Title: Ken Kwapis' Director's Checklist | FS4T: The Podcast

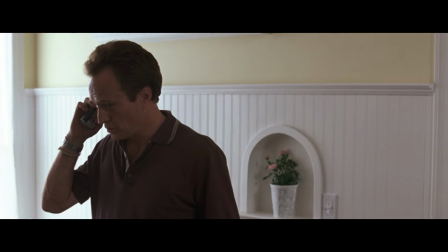You've never known, because I've never been able to tell you. Told me what?
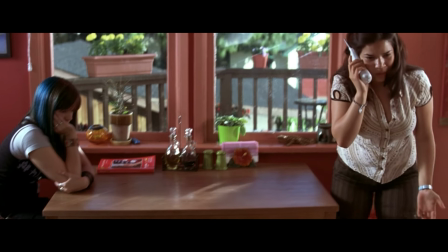That I'm angry with you, Dad. This entire thing about you and Lydia and the kids.
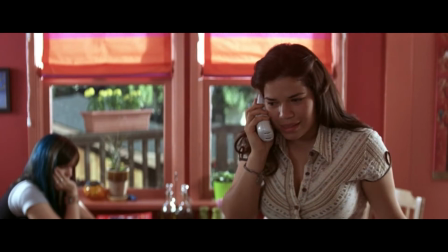It's my fault. I should have told you about them before, and I'm sorry.
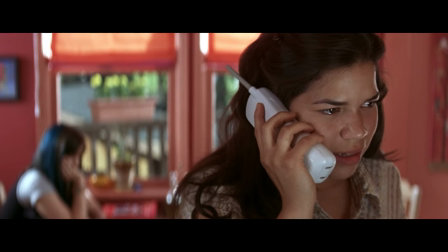Yeah, you should have warned me, but it's more than that. It's the fact that you found yourself this new family.
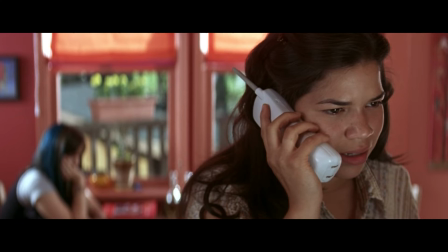And I feel like some outsider who doesn't even belong to you anymore. It's like you traded me and Mom in for something that you thought was better. And I want to know why.
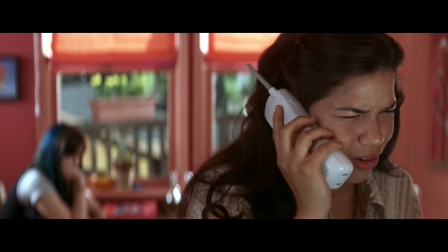Are you ashamed of me? Are you embarrassed?
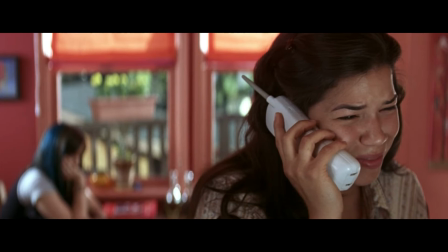Just tell me, Dad, what did I do wrong? Why did you leave?
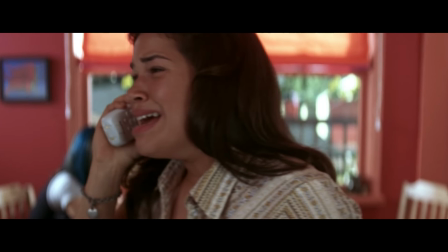Why did you have to go? And then tell me that we were going to be closer.
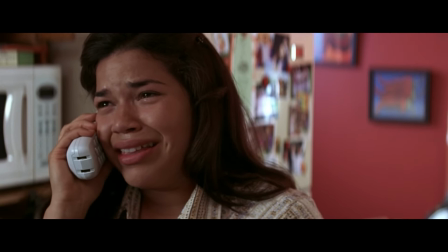But that never happened. Then why does Paul visit his alcoholic dad every month?
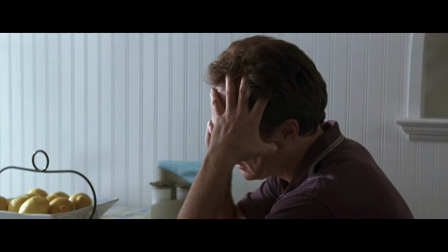But you only visit me twice a year.
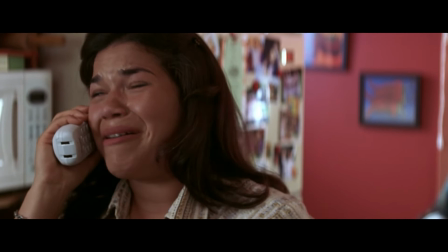And I know you just seem so happy about being Paul and Kristen's dad.
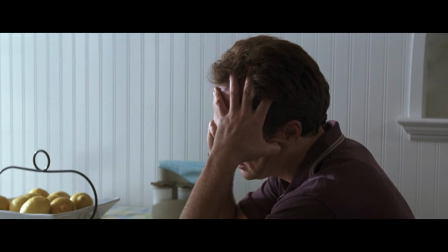But you never even had the time to be mine.
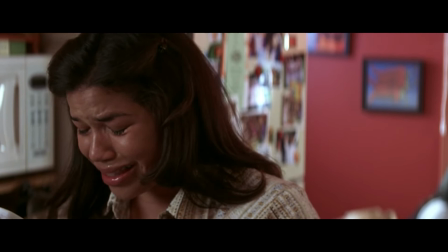I'm sorry. I'm so sorry. I wish that were enough, Dad.
Clearly, America's performance gives the scene its emotional charge, but there are a lot of craft choices that support the emotional content. Let's circle back to a few items on our checklist, starting with color and light with the focus on contrast. So the phone call takes place in two kitchens, and I wanted as much contrast between the kitchens as possible.
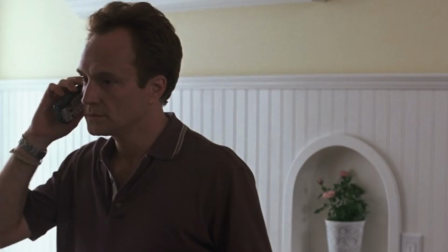Al and Lydia's kitchen is white. It represents his new, you know, white bread suburban family.
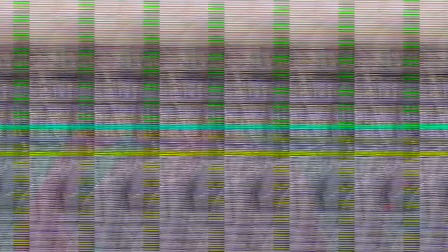It's clean and uncluttered, which perfectly reflects Al's character. He's a conflict-averse guy.
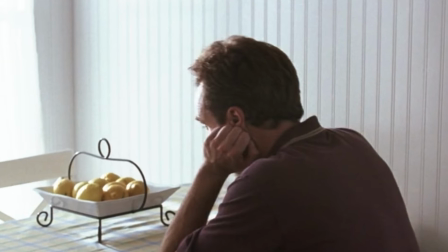Emotions are messy. Better to keep them at arm's length. And the kitchen is appropriately spotless.
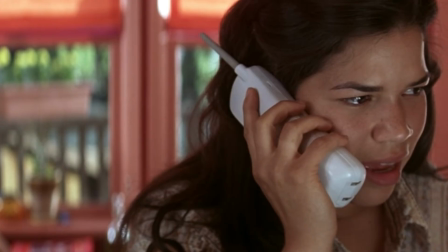Carmen's kitchen has orange walls. There are splashes of color everywhere.
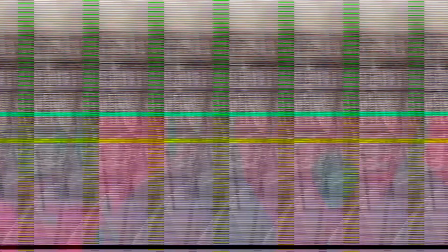It perfectly represents her vibrant personality.
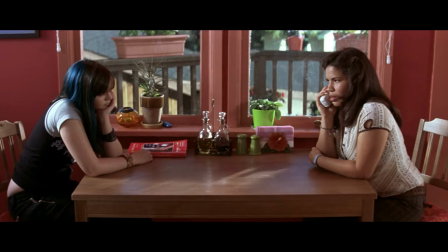And simply by intercutting these visually distinct spaces, you create cinematic energy. Now, here's a wonderful anecdote. For Al's close-ups, I told my cinematographer, John Bailey, that I wanted everything in the frame to be white.
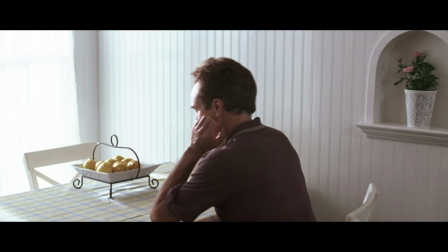And when I arrived to review the shot, I was surprised to find a bowl of lemons on the kitchen table.
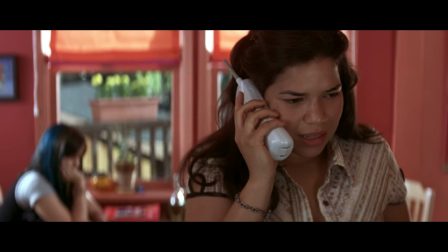And I said, John, we talked about this. Everything's supposed to be white. And he replied, that's exactly why the lemons are there.
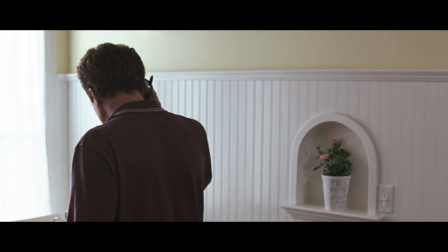A burst of yellow is the very thing that enables the eye to perceive everything else as white. So let's talk about body language. This is a talky scene, but I wanted physicality to play a role.
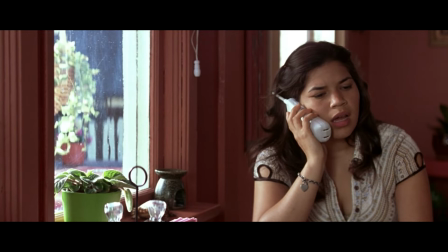Al starts the scene on his feet. He and Lydia are conferring with a wedding planner.
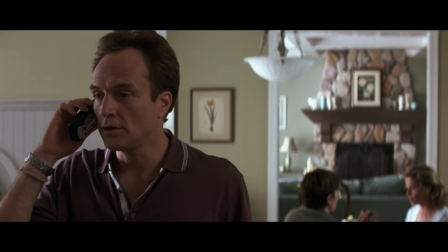Carmen is seated. He's the parent, she's the child, but as she takes him to task, the power dynamic flips.
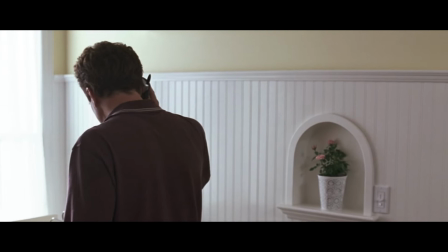As she stands up for herself, he sits down.
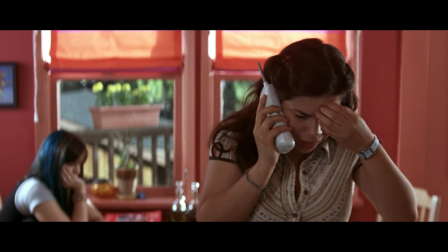And I plan the cutting so that the moment America rises, Bradley takes a seat. It's a small but significant craft choice that physicalizes the power shift between the characters.
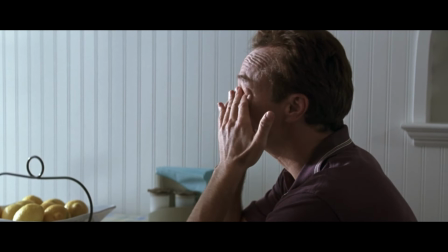Here's another simple but compelling body language choice. I asked Bradley to cover his face with his hand as the scene progressed.
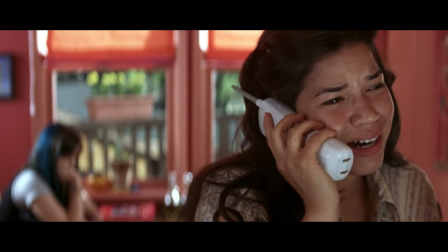Al's ashamed, and I wanted to create the sense that he's almost hiding his shame from the audience.
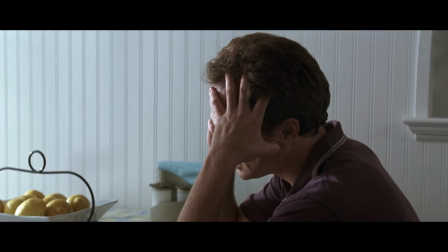He spends most of the scene shielding himself, his hand sort of tensely draped against his cheek.